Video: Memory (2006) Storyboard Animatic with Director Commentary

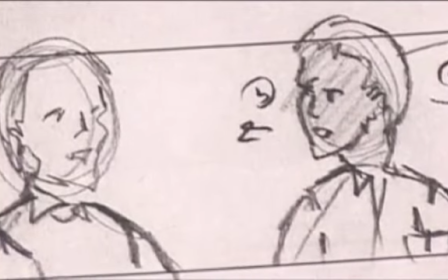1469s
This was a great piece where they were actually going to see Deeper's son playing at the ball game and losing the ball.
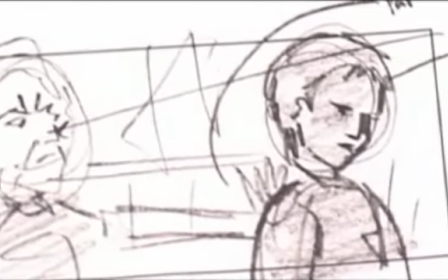1477s
And I wish we'd had it, because anytime you have action, I think it just breaks things up.
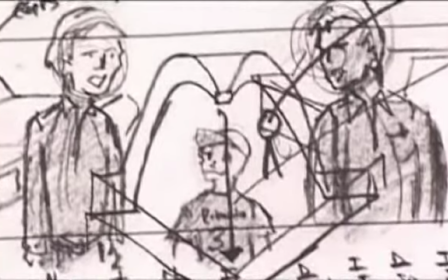1482s
But we just didn't have the money and the time. This was originally envisioned as a very long tracking shot at sunset.
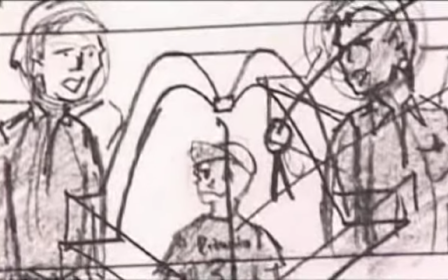1489s
We had some significant issues on this day,
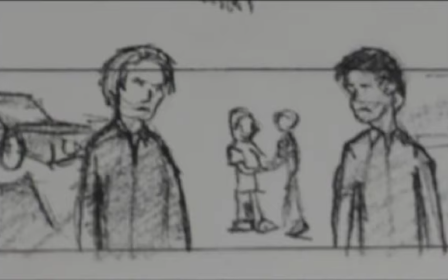1495s
and I had to shoot this sitting. And usually, if I can keep the camera moving, and I just think it's much more interesting. However, I did compensate in this sequence in the finished film with lots of coverage.
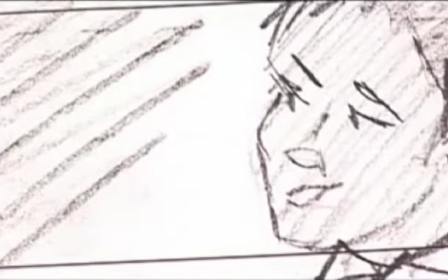1508s
So there's lots of different angles that we're jumping around in. Terry on this scene, another example of a really good collaboration,
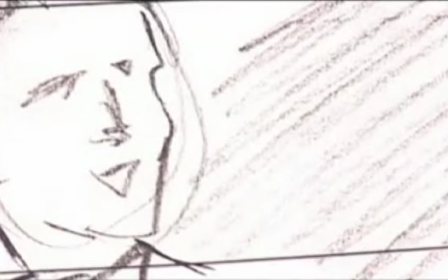1515s
had the idea of wearing an identical baseball cap to his son's cap, which I think did a really great job.
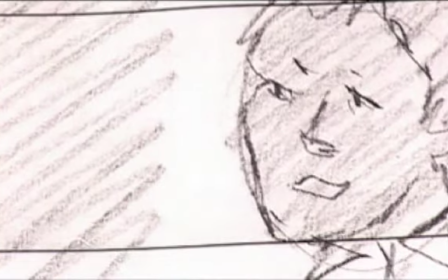1522s
It sort of personalized him as a dad in this scene. In a way, visually, you see, every time you see him, you see that ball cap. And that's one of those little things, it can be the slightest suggestion can really improve a scene.
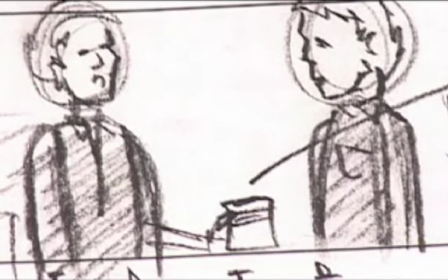1536s
I think that was a great little piece.
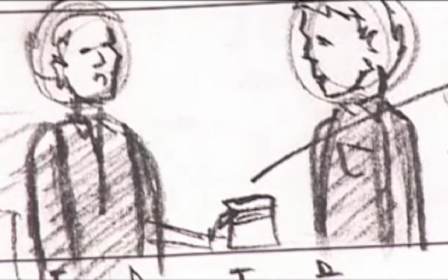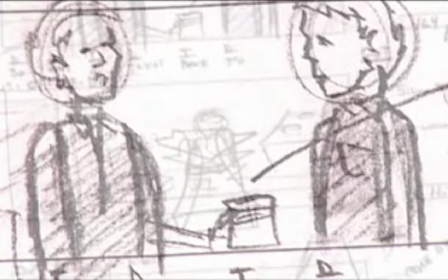1546s
The
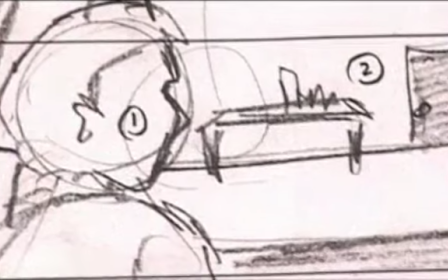1549s
obviously, when you listen to this animatic, a lot of these voices are not the actual voices of the actors.
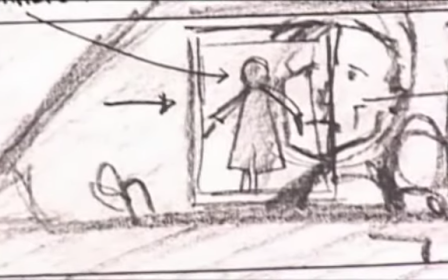1554s
Obviously, we did this before. This is a great drive-by shot with a reflection of the painting over Taylor's window.
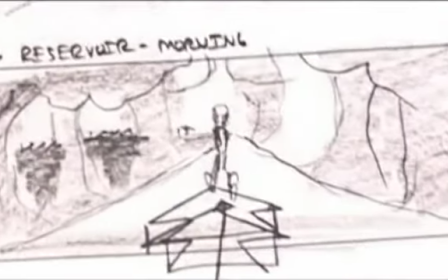1561s
But I should say, we had Jeff Archibald read for the main character and did a great job.
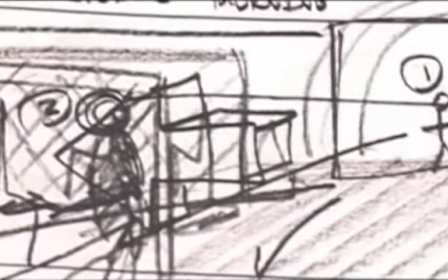1569s
Jesse Newhouse read for Dee Pry, read some things. Jeanette Weinstein read voices.
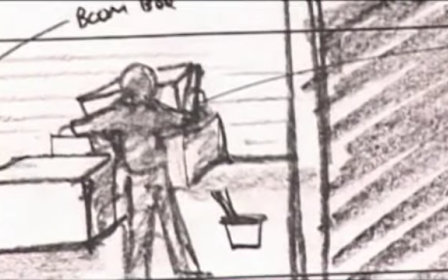1574s
Tony Badalucca. It was sort of an in-house process. This was the initial meeting with Steph Jacobs.
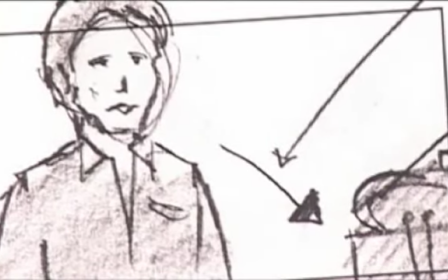1581s
I felt like when I went to shoot that so many of these scenes they were always alone.
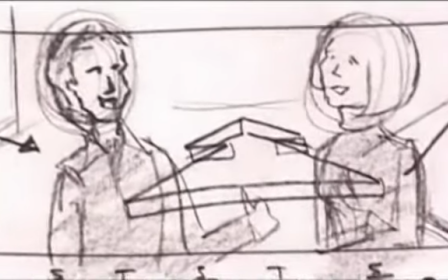1586s
There weren't a lot of people. So we envisioned that rather than after a class, their meeting, that he would meet as the class was emptying out.
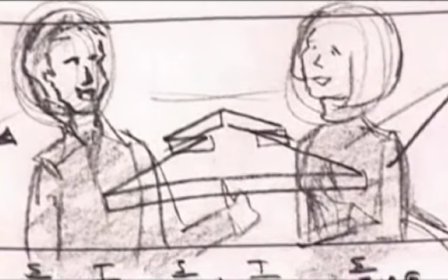1594s
So we'd have just some extras and some frenetic energy there.
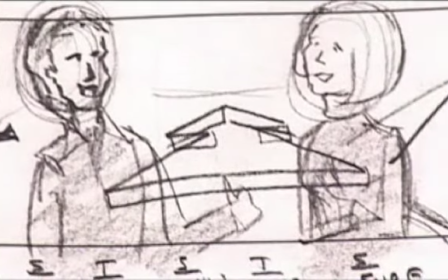1598s
And it's interesting that you see, I think, Stephanie teaching students the first time.
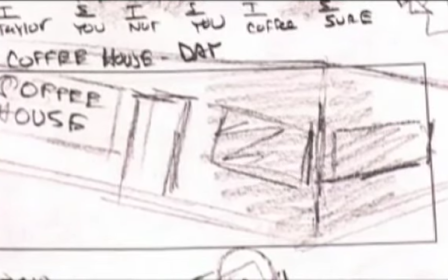1604s
It's sort of it's a different first impression. This is the coffee house scene, which I envisioned in a booth.
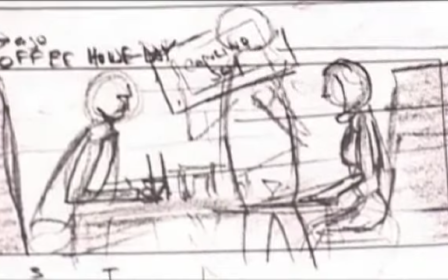1610s
I saw it as a different sort of coffee house, kind of that grungy sort of college coffee house, lots of want ads on the walls.
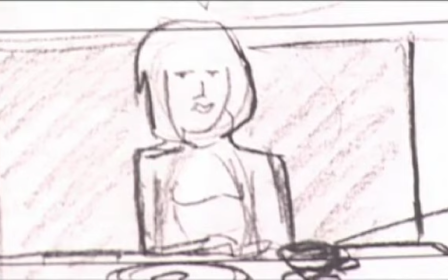1618s
And, the hard and fast of independent filmmaking is you get the locations you can get.
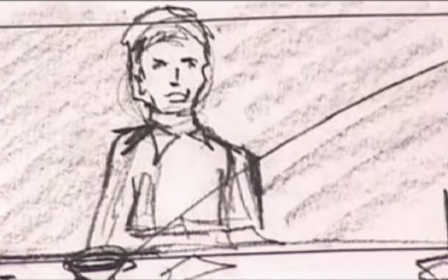1626s
Next to the location for a studio was a very swanky Belgian restaurant, which we shot in place of this.
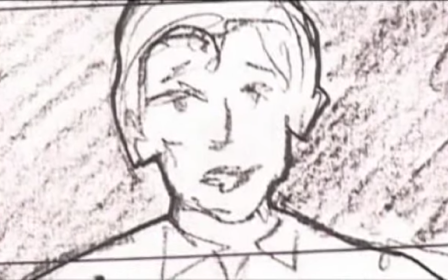1633s
In two different scenes. I wanted this very slow progression on coverage of going into their faces, and I missed this.
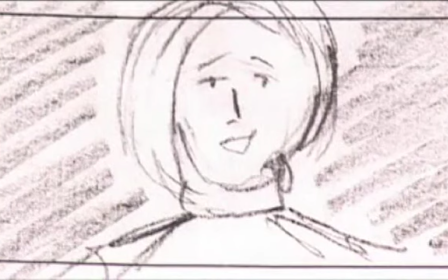1641s
This was something, again, on the day I knew I had to lose because I just had so much shooting that to come in on budget and on schedule,
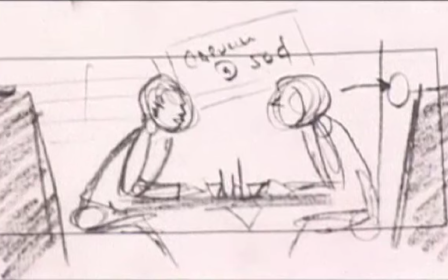1649s
I had to tell the story in as a bare minimum there as possible.
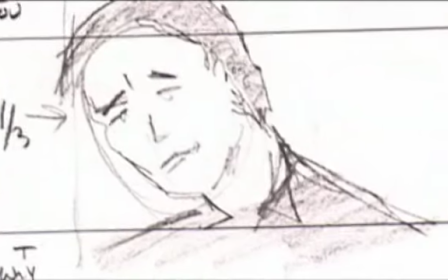1655s
We lost this street scene also for scheduling, and we condensed this all into one scene in the bar.
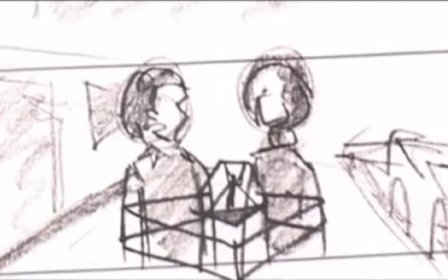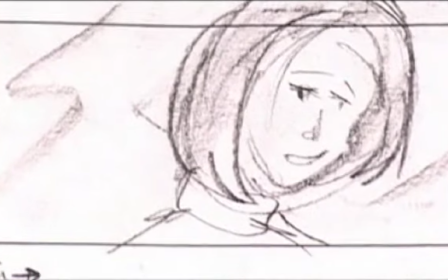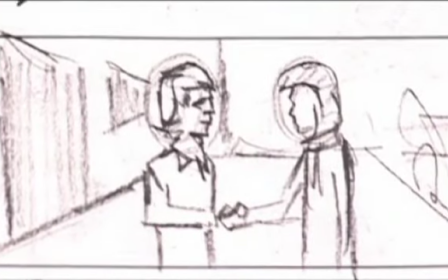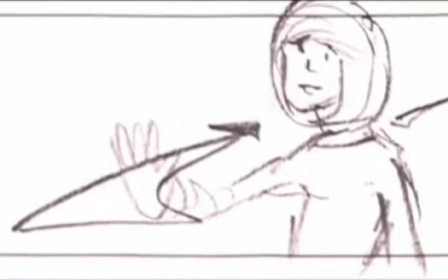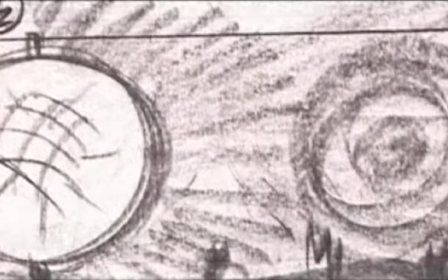1683s
These dreams, I wish we could have used more. They were very symbolic.
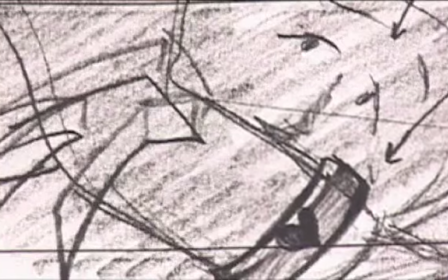1688s
I think one of the issues ultimately on the dreams was if you're falling into a drug trip and a dream, it can become confusing to the audience.
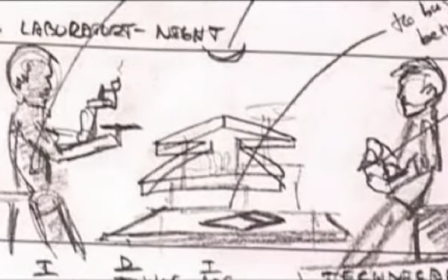1702s
This is the deeper.
I smoked the powder to see if it worked.
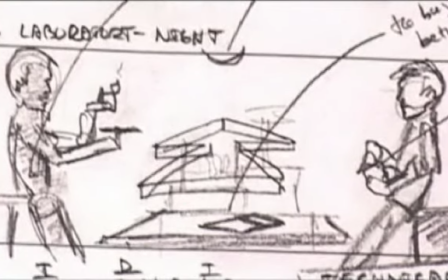1706s
I saw this as a scene in a very wide shot, slow push in with the powder in the center of that shot.
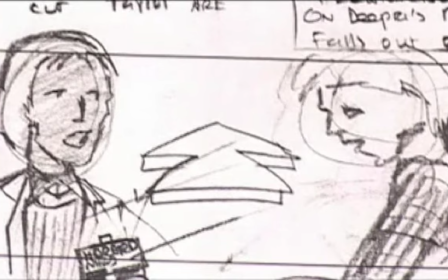1714s
And we would push into this close-up. So this would be the second position of the shot you just saw.